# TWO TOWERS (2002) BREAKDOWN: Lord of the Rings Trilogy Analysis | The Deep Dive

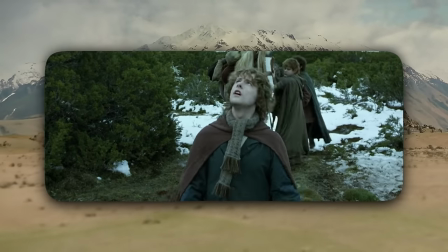(69:54)
But we end this Two Towers film with Sam, Frodo, and Gollum.
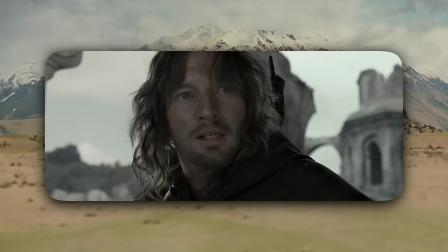(69:57)
The extended edition had included a few foreshadowing moments with Faramir warning them about a dark terror in the path past Minas Morgul,
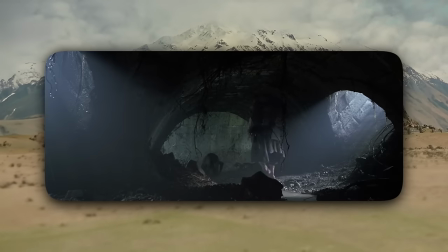(70:04)
and Gollum and Sam seeming to make peace to give us some hope before we end with Gollum dragging us back into despair.
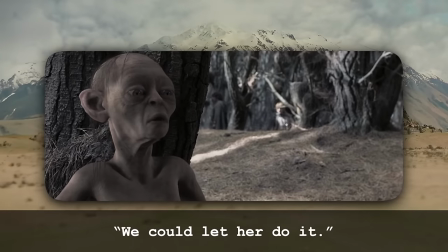(70:09) Kill them both! Sméagol? We could let her do it.
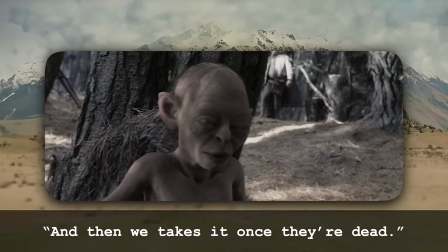(70:18) She could do it. And then we take it once they're dead.
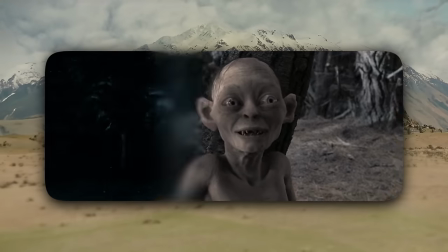(70:26)
The filmmakers felt they had to end with this to signal to book readers that the spider Shelob was indeed coming in the next movie.
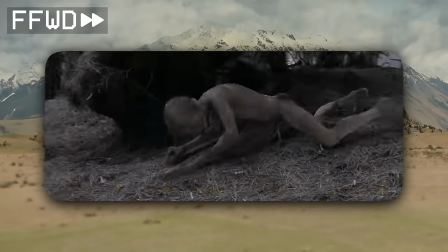(70:32)
And this shot was a complete technical feat. At the time, it was the longest continuous CG shot ever, with 2 unbroken minutes of Gollum plotting to himself.
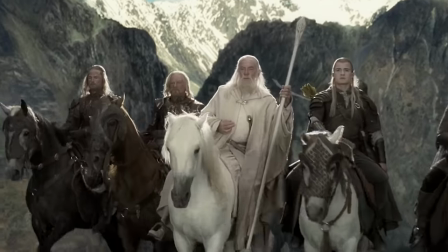(70:40)
Another incredible performance by Andy Serkis. So really, we leave Two Towers suspended between hope versus despair, with a final shot that cranes up to our second tower,
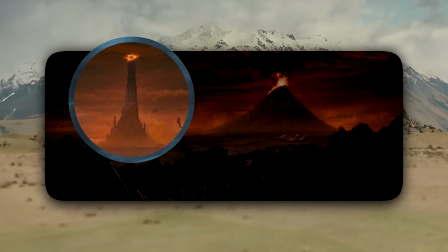(70:48)
Barad-dûr with Eye of Sauron, and an additional tower beyond it, Mount Doom. It's just a chilling message that no matter how many times we think we defeat despair, there will always be another tower of despair beyond it. But the final exchange between Sam and Frodo brings us back to this theme of the power of story and why we need stories.
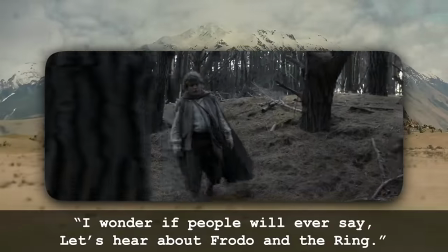(71:05) I wonder if people will ever say, let's hear about Frodo in the ring. Frodo was really courageous, wasn't he, Dad? Yes, my boy.
And Frodo responds that Sam left out the chief character, Samwise the Brave.
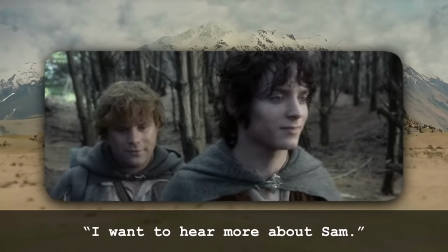(71:17) I want to hear more about Sam.
Indeed, as we will learn in Return of the King, Sam is the true Lord of the Rings.
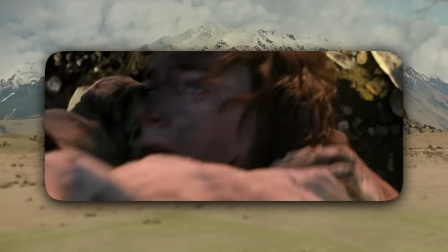(71:24)
He's not just the Sancho Panza of the story, he is the ring-bearer bearer that none of us could get through our lives without.
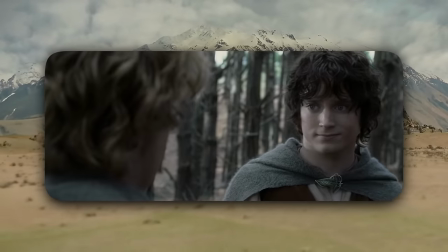(71:30)
Frodo's uncertainty over the future is really an inverse of Arwen's vision.
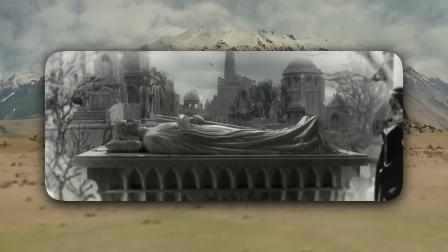(71:34)
That was a mix of hope that Gondor would prevail over Mordor, yet tinged with despair that Arwen would still have to be alone in the future.
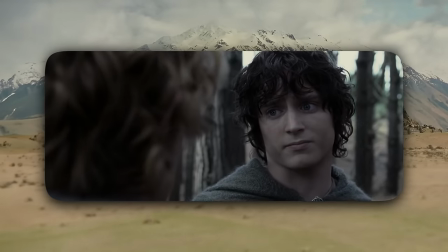(71:42)
Frodo's feeling is a mix of despair that he personally will fail, but hope that his soulmate will never leave his side.
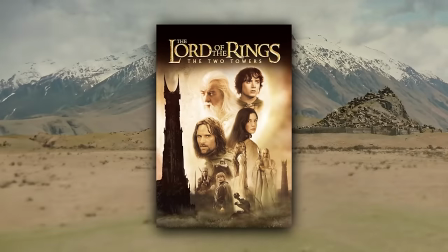(71:48)
Two Towers might be the least beloved of the three films, but it's the most impressive victory for the filmmakers. A middle chapter scrounged together from what was supposed to be just 2 films,
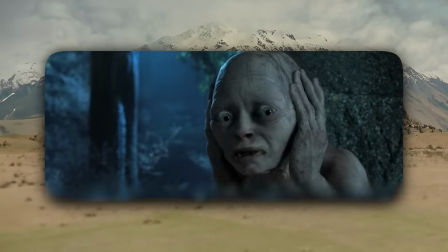(71:57)
using a mastery of of script structure and film editing to jigsaw shots from elsewhere in the trilogy and
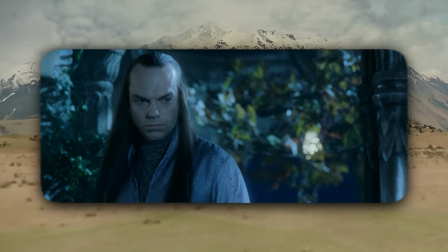(72:02)
dialogue from other parts of Tolkien's libretto to alchemize an epic that works fully on its own.
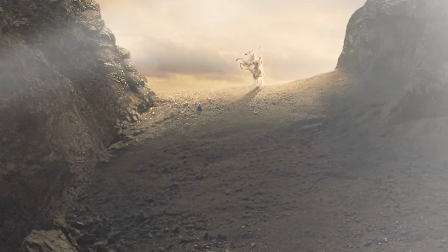(72:08)
Every scene, iconic. Of these three films, it is Two Towers that must be studied by every filmmaker who's tasked to franchise projects where storytelling starts to feel like building an IKEA bookshelf. Two Towers proves that your Natal can be a majestic horse-engraved bureau fit for an Edoras throne room. How you remember that every story, no matter how trite, can be the one thing that gives hope to some poor soul out there fighting out of a pit of despair. And to you, viewer, I thank you so much for being my Samwise Gamgees as we bear this ring all the way to its destined end. Return of the King Deep Dive is coming next in the month of March. Subscribe to this Deep Dive channel.
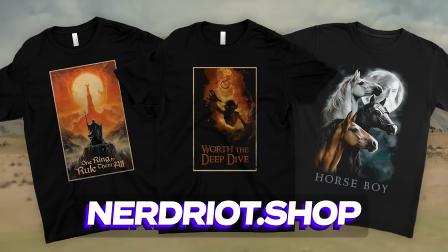(72:48)
Support us with one of these amazing Lord of the Rings shirts that we have. Horse Boy, Worth the Deep Dive, or One Ring to Rule Them All. You can get all three at nerdriot.shop. I'm Erik Voss, and I will see you next time, my divers of the deep.